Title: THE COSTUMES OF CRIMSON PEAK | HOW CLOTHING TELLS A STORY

Asking the important questions. The biggest dissonance to Edith entering the ball is actually Lucille. It's the first time we see her, and she is wearing what is called the drop of blood dress. Every dress in this film has its own kind of nickname. Lucille is Thomas's sister, played by Jessica Chastain.
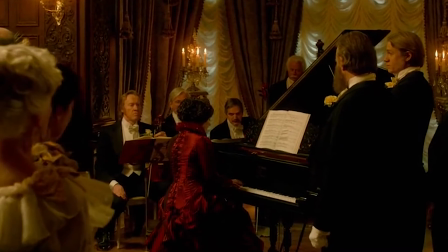[8:40]
She's amazing. This dress is the only real warmth she wears in the film.
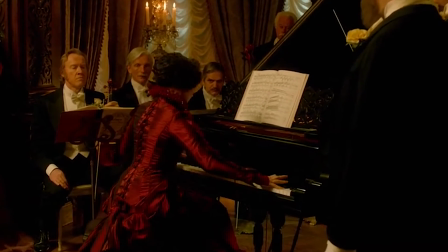[8:45]
The lacing up the back meant to mimic a spine.
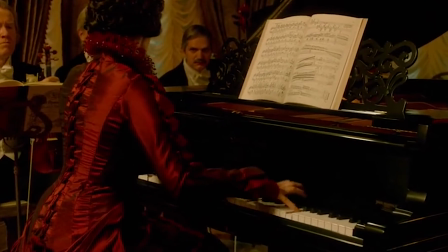[8:50]
It's so interesting. Her train becomes a pool of blood spilling out on the floor around her. You could also say, it's a red flag. There are some historical examples of this kind of backlacing as well, so her dress not only represents that spine, but is historically accurate. Just like her brother, Lucille's silhouette is also dated. Her dress mimics more of an 1880s silhouette rather than the late 90s, early 1900s that we've been seeing in the film so far.
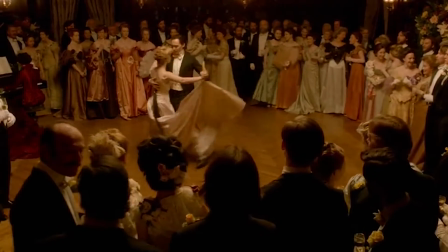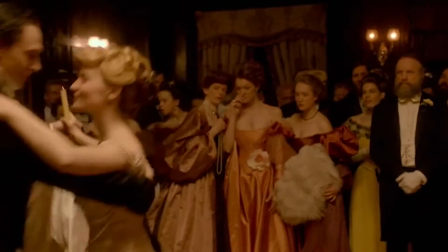If there are any men out there wondering what the female gaze is, this is it.
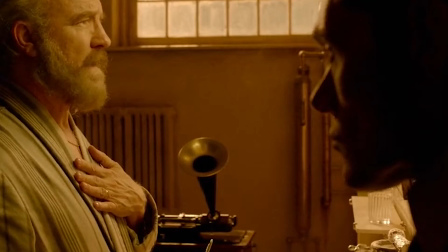[9:48]
I love a good plaid, and while Private Detective Holly is not on screen for very much time, His aesthetic is on point. Edith again dons her golden suit dress to visit her friend Alan, played by Charlie Hunnam.
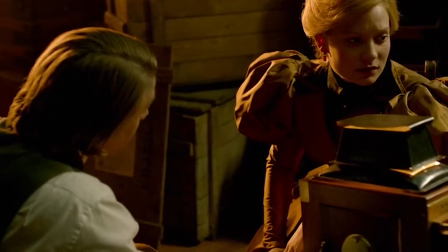[10:02]
I'm disappointed that this discussion about spirit photography was not foreshadowing.
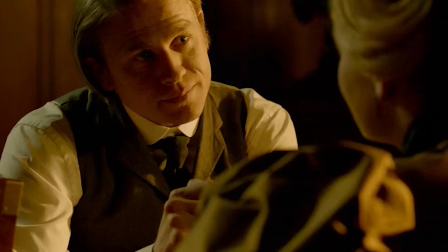[10:07]
I feel like it's something they could have circled back on so well later in the film, but it's never brought up again.
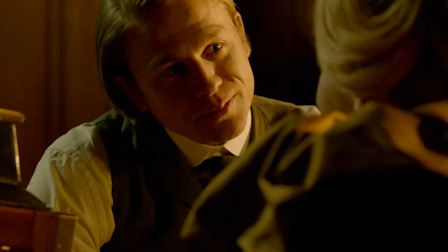[10:14]
You know, it establishes that she and her friend Alan have something in common because they both like ghosty things, but then it's never brought up again. Why? Why you leave us hanging like that? Historical interlude number 2. Another thing which was also popularized during Victoria's reign was spirit photography and the age of spiritualism.
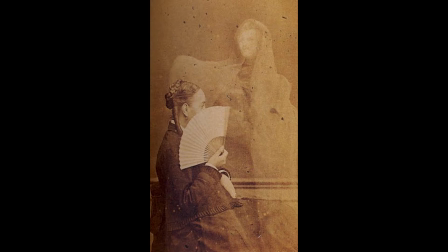[10:37]
Some photographers learned that through double exposure, they could create a softened image of a person behind the subject they were taking.
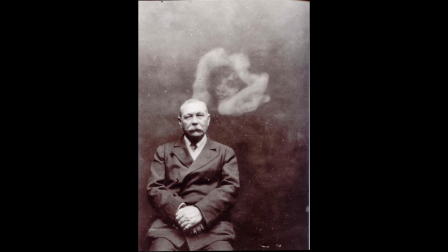[10:47]
Many of these photographers capitalized on the grief of their patrons.
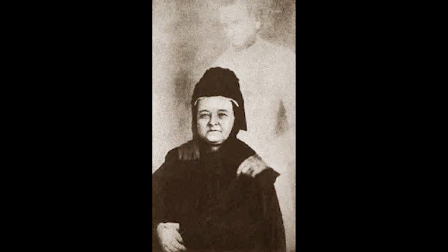[10:52]
One such photographer was William Mumler, who created an image of the deceased Abraham Lincoln standing behind his still alive wife. Some of these photographers were eventually brought up on fraud charges, but who knows? Maybe some were telling the truth.
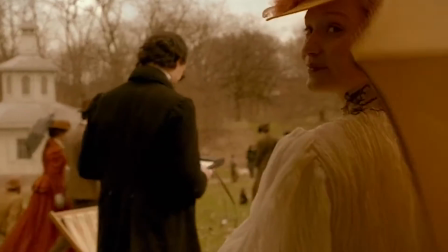[11:11]
Lucille and her brother stand out dramatically against the warm tones of their New York surroundings.
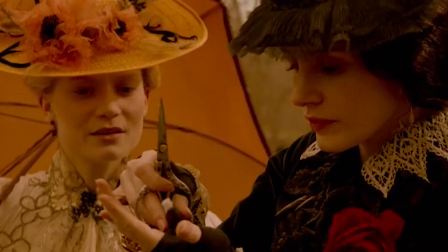[11:17]
Lucille's only color is the red carnation that she is wearing over her heart. Not subtle symbolism. While she and Edith have a very disturbing discussion about moths versus butterflies.
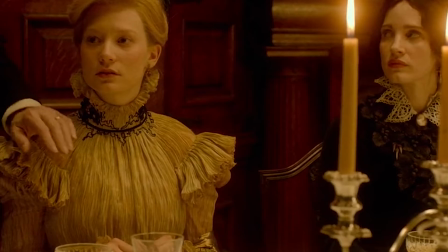[11:30]
Edith and Lucille are stark opposites, especially when they are at the dining table later that night.
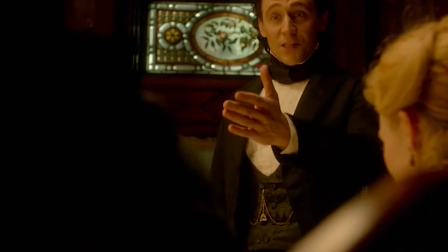[11:38]
Thomas dons his puff tie,
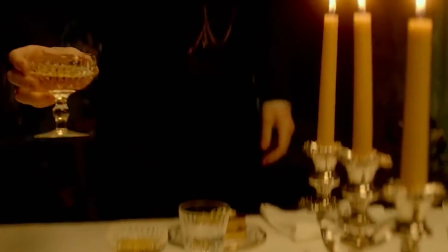[11:41]
which is very different from the other men in the room who are all wearing much more modern to the time ties. Poor Jim Beaver can't catch a break.
Weeping in my Haagen-Dazs, idiot.
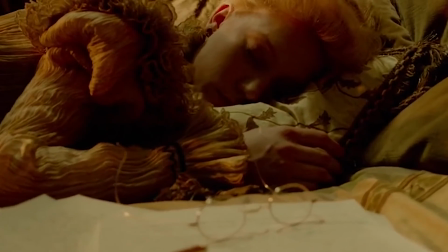[11:55]
I love this little detail of Edith still wearing her dress from the night
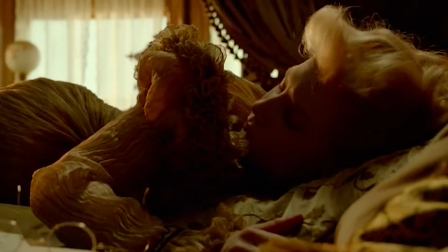[12:01]
before because she is just too distraught to change. Now comes the first tonal shift that we see in the morgue. It's more dark.
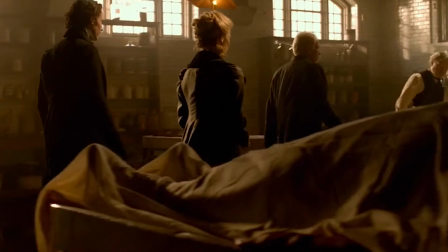[12:11]
It's got more of like the grays and the blues in the background. It's not as warm. And this tonal shift grows in the film from here on out. This is essentially the finale to Act 1. Act 2, we arrive at Allerdale Hall. Hold on a minute.
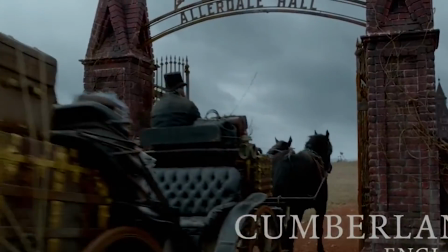[12:43] There we go, darling.
Oh, these sleeves. Edith arrives at Allerdale Hall after wedding Thomas Sharp. Something mysterious is going on with him, though. Oh, gasp. Edith still carries the warmth in her gold dress.
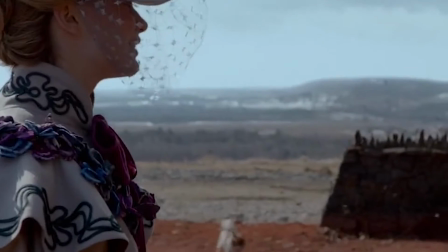[13:01]
As she arrives to the hall, she has this jacket with these beautiful, handmade by the costumers, flowers.
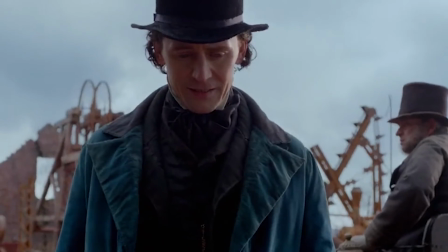[13:09]
The violets that adorn her jacket and her hat are actually a symbol of mourning in the era. And a red sash that is tied to her jacket. Thomas, however, in his blue suit, mirrors Lucille,
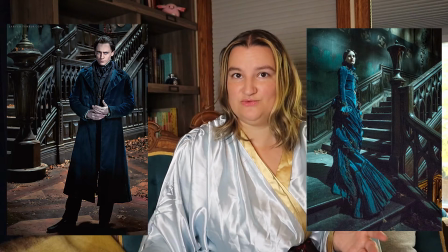[13:23]
who shows up in her blue house dress, which we see her in a lot in the second act.
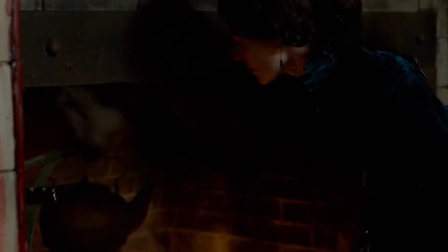[13:29]
Again, Lucille's dress is dated closer to the 1880s. The leaves and the acorns adorning her gown meant to reflect the decay of the house.
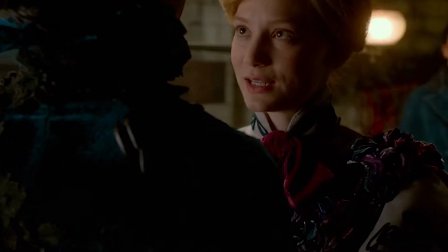[13:38]
She's becoming part of the house surrounding her. All of the leaves were made by hand using a single string of cording.
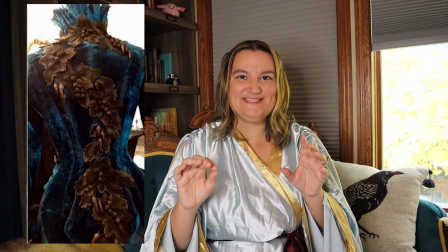[13:47]
And I'm not sure if this was intentional, but the acorns to me kind of look like beetles crawling on her. And it gives it that perfect creepy aesthetic. But again, I don't know if that was the intention.
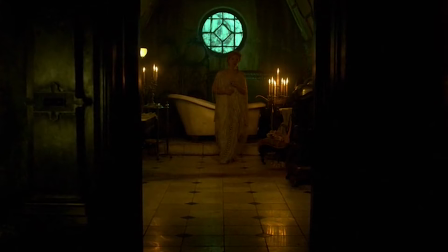[14:00]
The fringe robe, so impractical, so fringy. I want it.
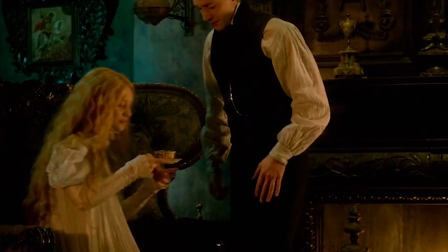[14:11] This will make you feel better. What is it? Firethorn berries.
Nightgown count? She wears this nightgown very often, but we're gonna count each scene separately for fun.
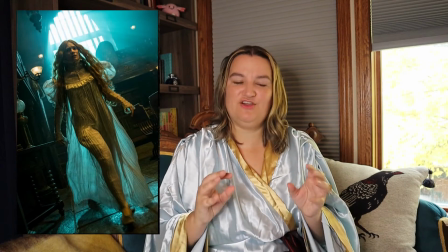[14:26]
The sheerness of this nightgown clings to her frame, giving her this like skeletal effect that I love. I think it really represents what is going on in the house after she moves there.
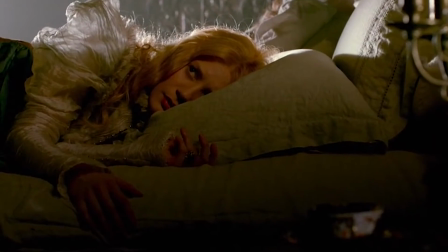[14:38]
She's become a chrysalis, as Holly describes, kind of the butterfly dying and becoming a husk. With another nightgown comes another robe.
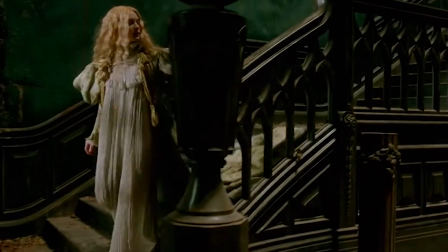[14:49]
This robe takes the award for the most outlandish sleeves in the whole film.
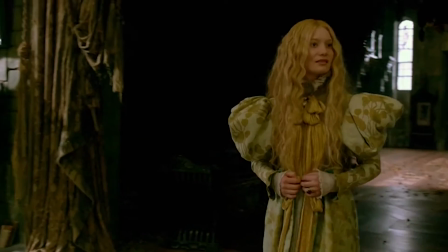[14:55]
It really adds to her butterfly wing effect. Edith, looking like those poofs, may start flapping at any minute and carry her away. Her next yellow dress is fondly known as the Nancy Drew. Nancy Drew?
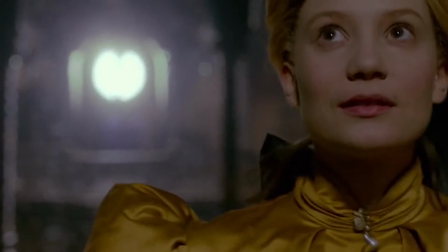[15:14]
The next dress is fondly known as her Nancy Drew dress. Edith Cushing and the Mystery of Allerdale Hall.
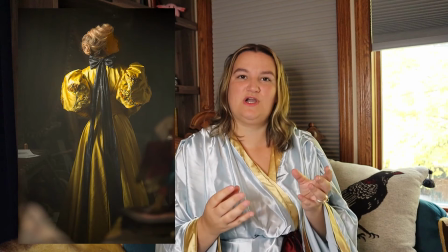[15:20]
The darkness of the house has started to creep up into her costume through the black ribbon across her back,
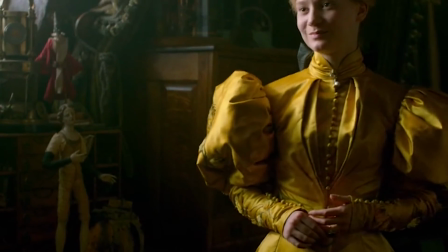[15:26]
but the embroidered flowers still grow upon her sleeves.
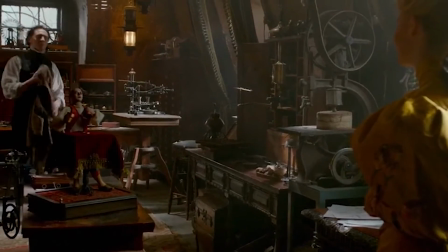[15:30]
This gown also embodies her canary in a gold mine inspiration that both
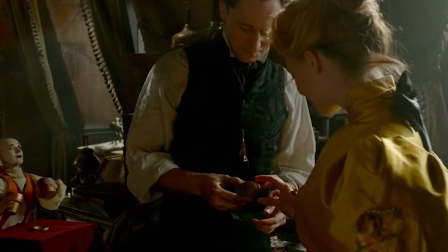[15:37]
Kate Hawley and Guillermo del Toro compared her to. Nightgown scene? Kate Hawley has not outright stated how many nightgowns were made for this film that I could find,
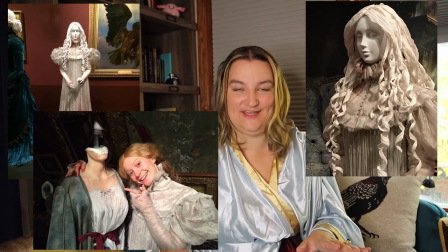[15:49]
but they needed multiples of everything, so it was a lot. I find it interesting that once Edith learns of Allerdale Hall's nickname, Crimson Peak, she is wearing a green velvet jacket. She is kind of half dissolved into this location, her top half being cool and green, her bottom half still being that gold skirt that she wears quite often.
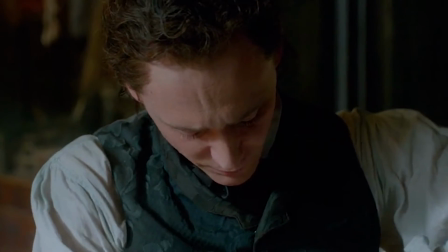[16:14] That's when you'll find out why they call this Crimson Peak.
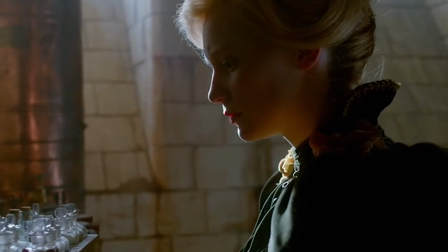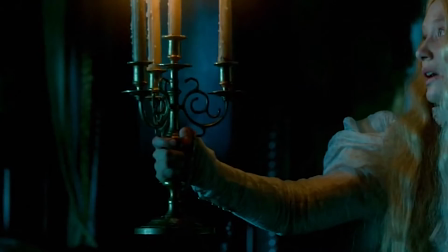[16:23] What did you say?
Nightgown scene.
If you're here with me, give me a signal.
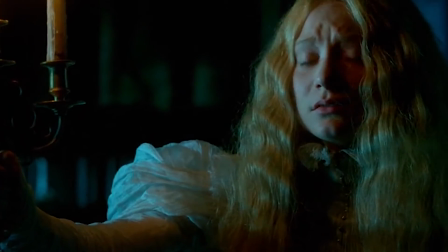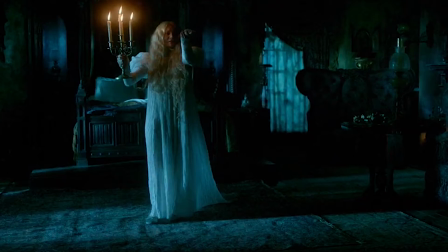[16:38]
The Triad. Ghost Hunting 101 by Edith Cushing.